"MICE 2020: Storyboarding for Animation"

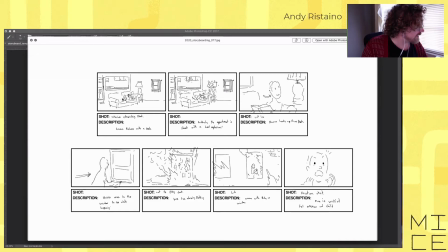2017s
So you've got the window here, you've got the guy on the couch, you kind of establish the space. Cut to his point of view shot from looking through the window, he sees the building on fire, then cut in a close-up,
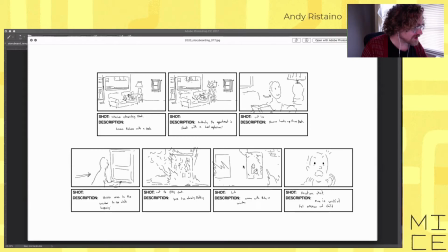2032s
not a close-up, but a full shot on characters in the window, in the building, burning building, and then a reaction shot of the character reacting to what he's seeing. And so you kind of like get him looking and then reacting.
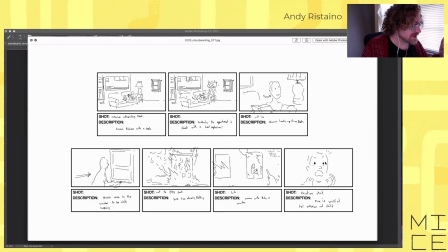2049s
So it's kind of just in those three shots, it's a beginning, middle and end
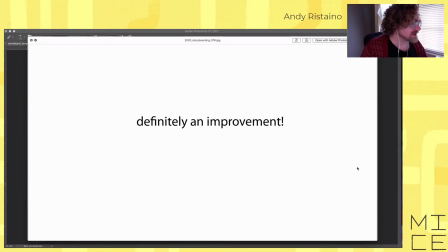2056s
of a thought basically um yeah so i definitely an improvement on my first uh pass but uh intentional improvement though i made the first my first pass really simple so i could
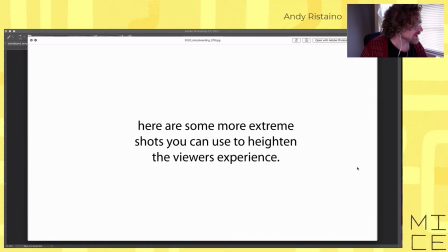2073s
really uh pump it up a little longer the second pass um yeah and then there's some more shots we can talk about so uh these are kind of more extreme shots that you can use to heighten the viewers experience and um well you know we're not going to be able to go through
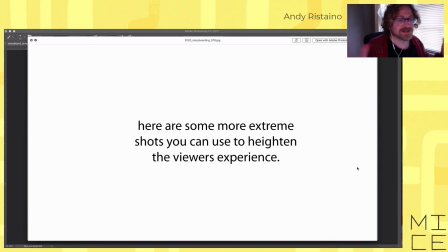2088s
everything about storyboarding in this talk there's so much to storyboarding that uh i just
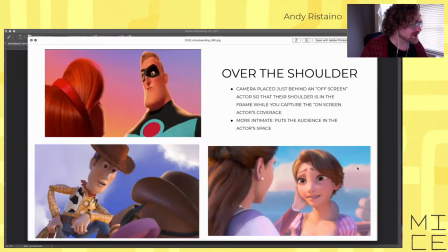2095s
wanted to handle the basics for this so uh so like an over the shoulder shot it means the camera's placed just behind one of the characters looking over their shoulder and uh it's more intimate it puts the audience like they're as like they're part of the conversation you know
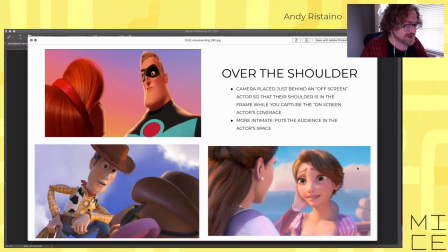2112s
like you're hanging out right behind one of the characters you can see both their reactions even though one's not facing you it's a good shot
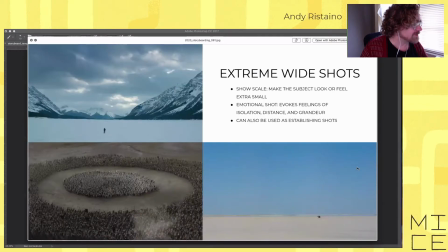2122s
to use these are more these are extreme wide shots these are used to make subject feel extra small or to make things feel extra grand these these plenty of times establishing shots are used as I mean extreme wide shots used as
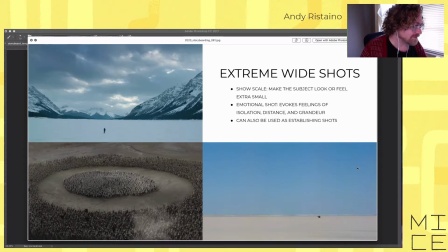2142s
establishing shots you know they can evoke feelings of isolation distance and
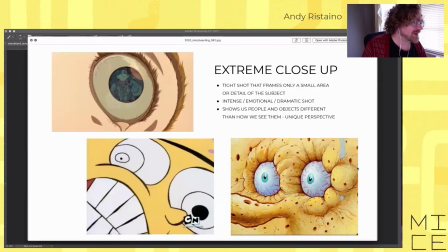2148s
grandeur and the opposite is the extreme close-up and that's a tight shot that frames only a small area or detail of the subject and then you know these are kind of like cut-in shots and a lot of times they can show like intense emotional
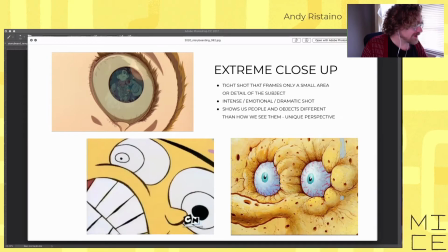2167s
duress like a character is under or you can do cool things like where you've got the eye and then you see the reflection in the eye of somebody doing something intense emotion great to use an extreme close-up or you can use it to show how disgusting someone's head is like Spongebob does
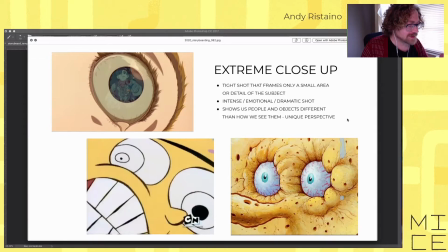2189s
you know it kind of like lets you see things differently than how you normally would too like it kind of takes you out of uh your normal headspace because you have to look at things from a different perspective than you normally would see usually not this close up to people um there's the
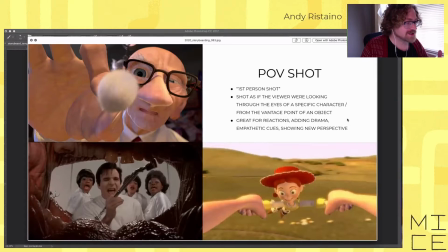2206s
point of view shot it's the first person shot so what you're seeing what the character is seeing so this is uh from toy stories this is woody's getting cleaned up i think in toy story 2 and uh So this is a big Q-tip. This is a point of view shot from inside a mouth.
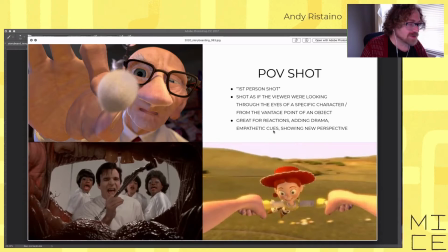2227s
And yeah, great for reactions and drama, showing a new perspective like you can kind of, when a point of view shot starts, you can say this is from the viewpoint of the character, you're looking through their eyes.
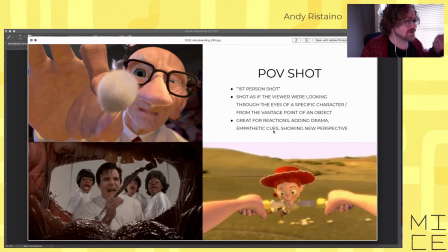2242s
So it's great to show a character's point of view and you can show stuff Differently from what reality is because you're filtering it through someone that I so if you have like a character that's an unreliable narrator
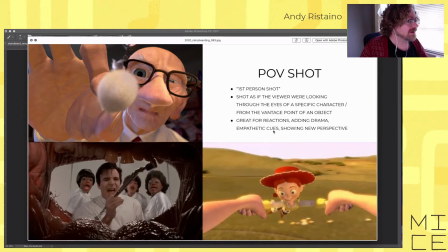2257s
You can show things differently through a point of view shot And it's a great way to kind of like give new information or
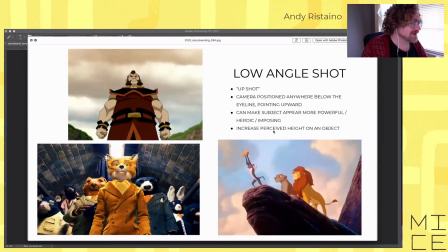2265s
Give wrong information if you want Low angle shot. It's an upshot. It makes A camera position anywhere below the upline of the eye line pointing upwards I can make a subject appear more powerful, heroic, and posing.
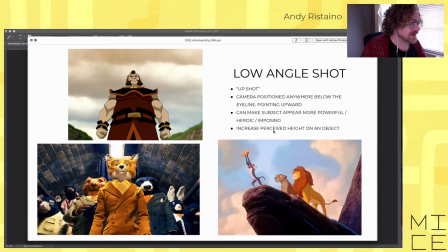2280s
You know, increase perceived height, make them more intimidating. And the opposite of that is a high angle shot or a down shot.
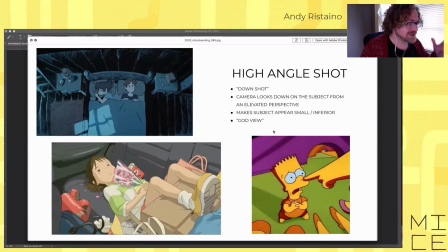2287s
You look down on the subject, so it makes the character feel small and inferior. It's also known as the God view, you know, like this one is like a shot from the ceiling looking down, and you'd have to be floating to get that shot. you know but you can use these to make a character feel small or
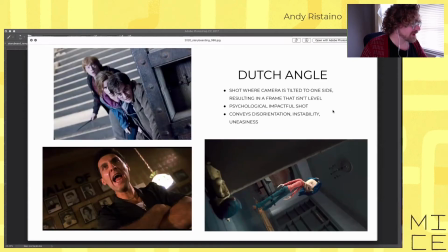2307s
troubled or inferior the Dutch angle is something that's used a lot that's when the camera is tilted so there's no kind of flat perspective with a frame that isn't level and a lot of times people use that
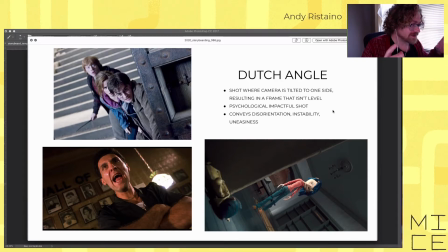2325s
to give a psychological impact full shot it conveys disorientation and instability and uneasiness and yeah so this is a good one to kind of mix things up and let you know that something weird is happening in the movie you know
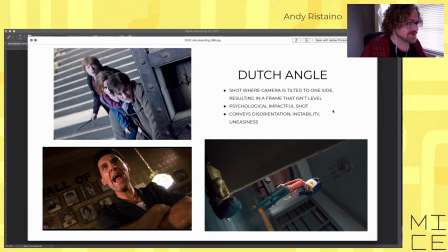2342s
or if you're filming the first Thor movie you can use it for every shot so
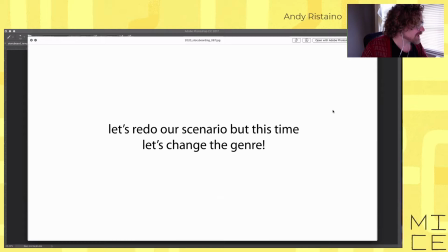2347s
but uh so let's go back into our scenario and do one more time let's but this time we're trying another thing we're gonna try to to change the genre of the of the
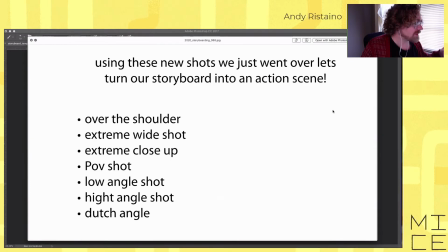2362s
board so we're gonna go through using some of these new shots and old shots and let's let's redo the board and this time we're gonna turn into an action scene so we want to use some of these extreme shots and low angles high angles you know Dutch angles point-of-view
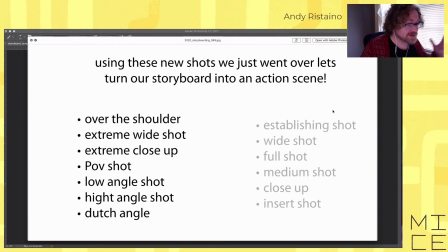2382s
shots and you know we can use the old ones too and you can save stuff from your old board you can start over again. I'm going to give you guys ten minutes with this one just because this is going to take a while or actually let me
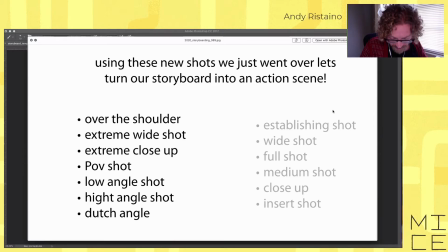2401s
hold on I'm going to give you eight minutes and you might not finish because action is tough because you have to tie everything together. So let's start now and yeah I'll talk and And I'll probably look at some more boards and.
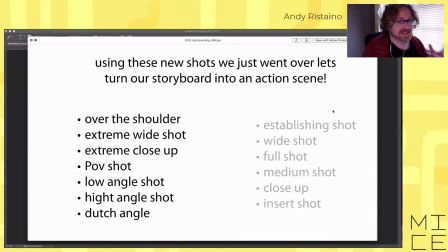2422s
But yeah, like, think about the action and think about how you connect action together and make make it make sense to the viewer. Like one thing you're trying to one of the big things that storyboarder struggles with is trying to keep things clear, like even if you're doing a scene that's disorienting or a lot is going on, the viewer still has to follow what's happening in the film. understand what what's happening you know understand the space and the movement and you know sometimes you can use that against the viewer and if you really want to disorient them you can flip shots and uh you know do things out of sequence or um leave out information but most of the time if you've watched like an action movie like the i don't know the mission impossible movies or james respond, like a lot of quick cuts and a lot of action happening, a lot of crazy stuff going on. So yeah, let's look at some more boards though. This is from Brayden and
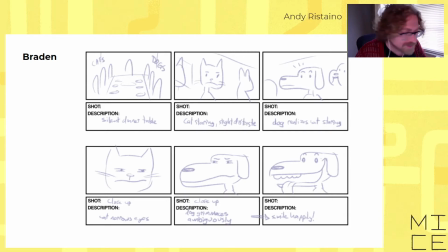2488s
so this is, which one did you pick? Is this dinner table? I forget what the list was, so I'm sorry about that, everyone, and but okay, The silent dunes table.